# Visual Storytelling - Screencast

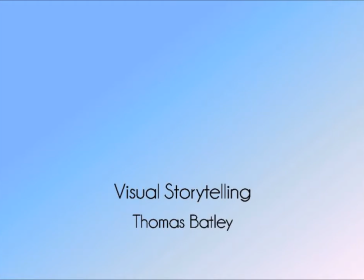(1:59)
I'm Thomas Batley, and today I'm going to discuss emotional compositional aspects of a story and how to utilise these narrative design principles to strengthen a story's point. Composition is the placement of characters, shapes or props within a setting, used to fill a graphic space of a canvas.
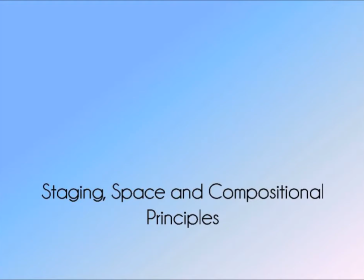(2:13)
Understanding the relationship between them as well as the world they live in are very important and can be used to give depth to a story. I'm going to touch on several aspects that I myself used while storyboarding. First off, the 5 basic shots which are used universally in the filmmaking and animation industry.
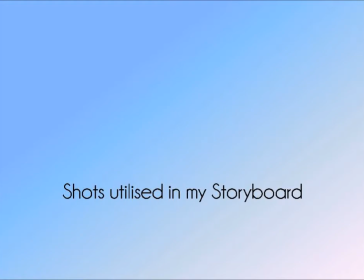(2:30)
I have used all 5 of these shots in my own storyboard.
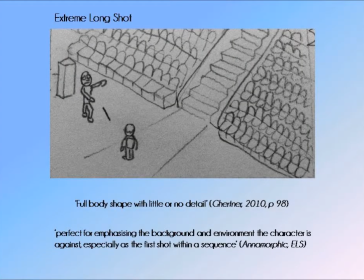(2:34)
The first is the extreme long shot, in which you can still make out the body shapes of the characters involved, but with little or no detail. The environment is the primary focus, and this type of shot is commonly used to establish locations.
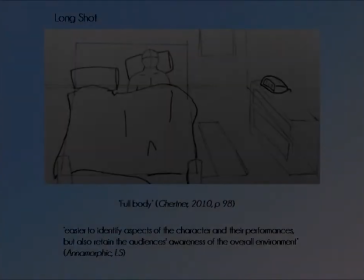(2:47)
In this case, it's used to establish a lecture theatre. The long shot is up next, which features the entire character in detail,
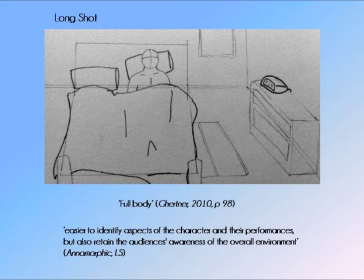(2:53)
which makes it easier for the audience to identify aspects of the character and their performances, as well as the surroundings. This shot is good for establishing a scene, and I have used it here to show the character while a prop, which is the alarm clock, interacts.
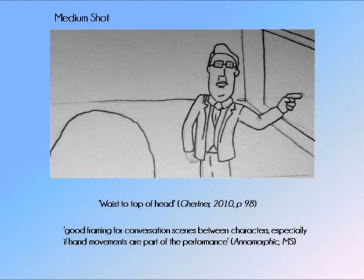(3:06)
Moving on, the medium shot. The medium shot is used for framing conversations featuring more than one character. They usually display the subject in more detail, from the waist to the top of the head, while still allowing space for movement.
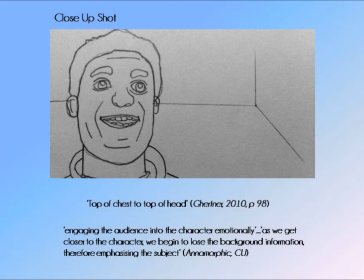(3:19)
The close-up shot shows a particular part of the subject, usually between the top of the chest and the top of the head. This shot engages the audience directly and emotionally, showing facial expressions in fine detail while the background loses its importance.
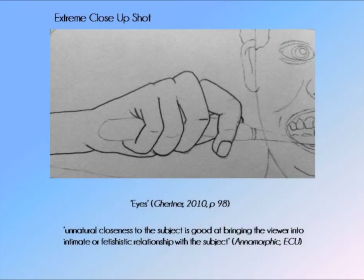(3:33)
The extreme close-up shot is used in dramatic or tense situations, as it leaves no room to show full facial expression and grants the audience an unnatural intimate view of the subject. This creates vocal points, and the shot is usually of the eyes or the mouth. So while the subject is rushing around,
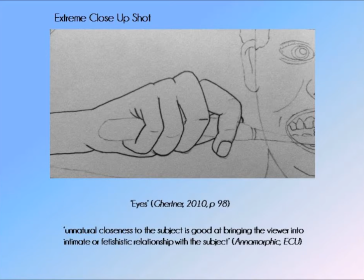(3:49)
desperately trying to get ready while running late, the shot is perfect for emphasising the character's level of panic.
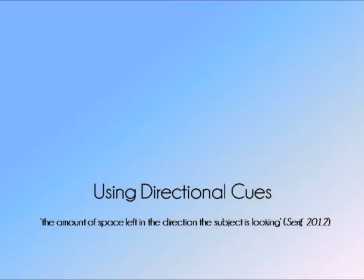(3:54)
The next principle is the use of directional cues. The placement or position of a character in a scene depends on the direction in which the character is facing.
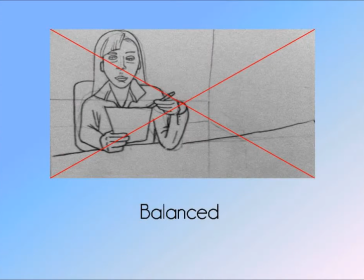(4:01)
The character should be placed just to the left or right of centre. In this case, slightly to the left, as the subject is looking to the right, which gives the shot a balanced feel, as well as the impression that the next frame will take place from the direction in which the subject is looking.
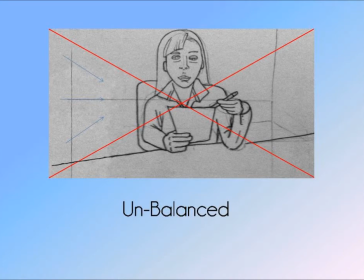(4:14)
In this next example, the subject has been placed slightly to the right of centre, which gives the shot an unbalanced feel, directing attention to the empty space to the left. This gives the audience the impression that something may occur behind the subject, as the arrows state.
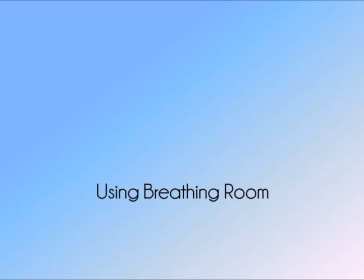(4:28)
When composing a scene, it's best to give the subject involved breathing room or air.
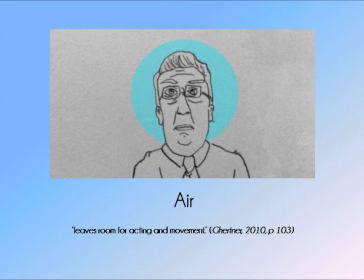(4:34)
This refers to the space surrounding the character, and framing the shot with air leaves room for acting or movement, as the example demonstrates.
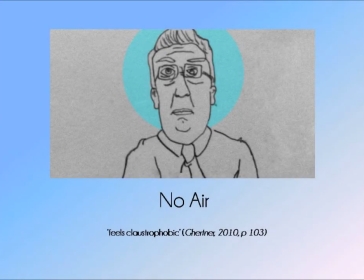(4:42)
Framing the shot too tightly or with no air restricts the character's ability to move and can often make the shot give off a trapped or claustrophobic feel.
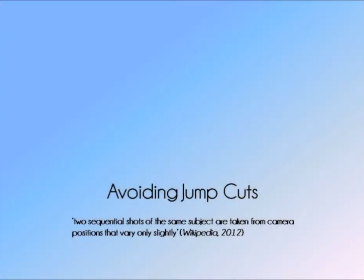(4:50)
The next principle is avoiding jump cuts. A jump cut is encountered when the composition of 2 frames that are placed next to each other only varies slightly. Because they are slightly different,
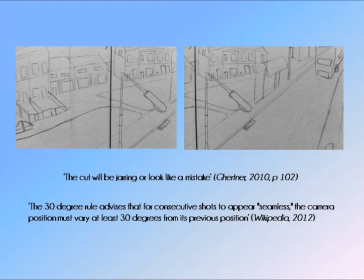(4:59)
the cut will be jarring, or could look like a mistake, so it's highly important while composing to review the scenes you are working on. Using the 30-degree rule can also help avoid any jumps. This states that each consecutive frame should vary at least 30 degrees from its last position. The examples above demonstrate this principle.
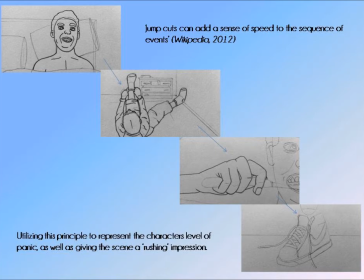(5:16)
Jump cuts aren't always a mistake though, and can be used to dramatic effect, especially when trying to emphasise the speed of a chain of events. In my storyboard I have tried to utilise this, to help represent the panic of the character as well as give the audience the feel of being rushed.
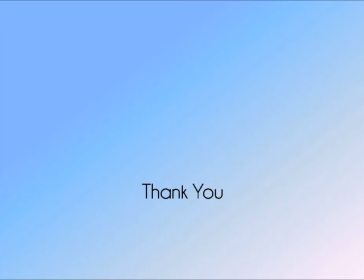(5:31)
Thank you for listening.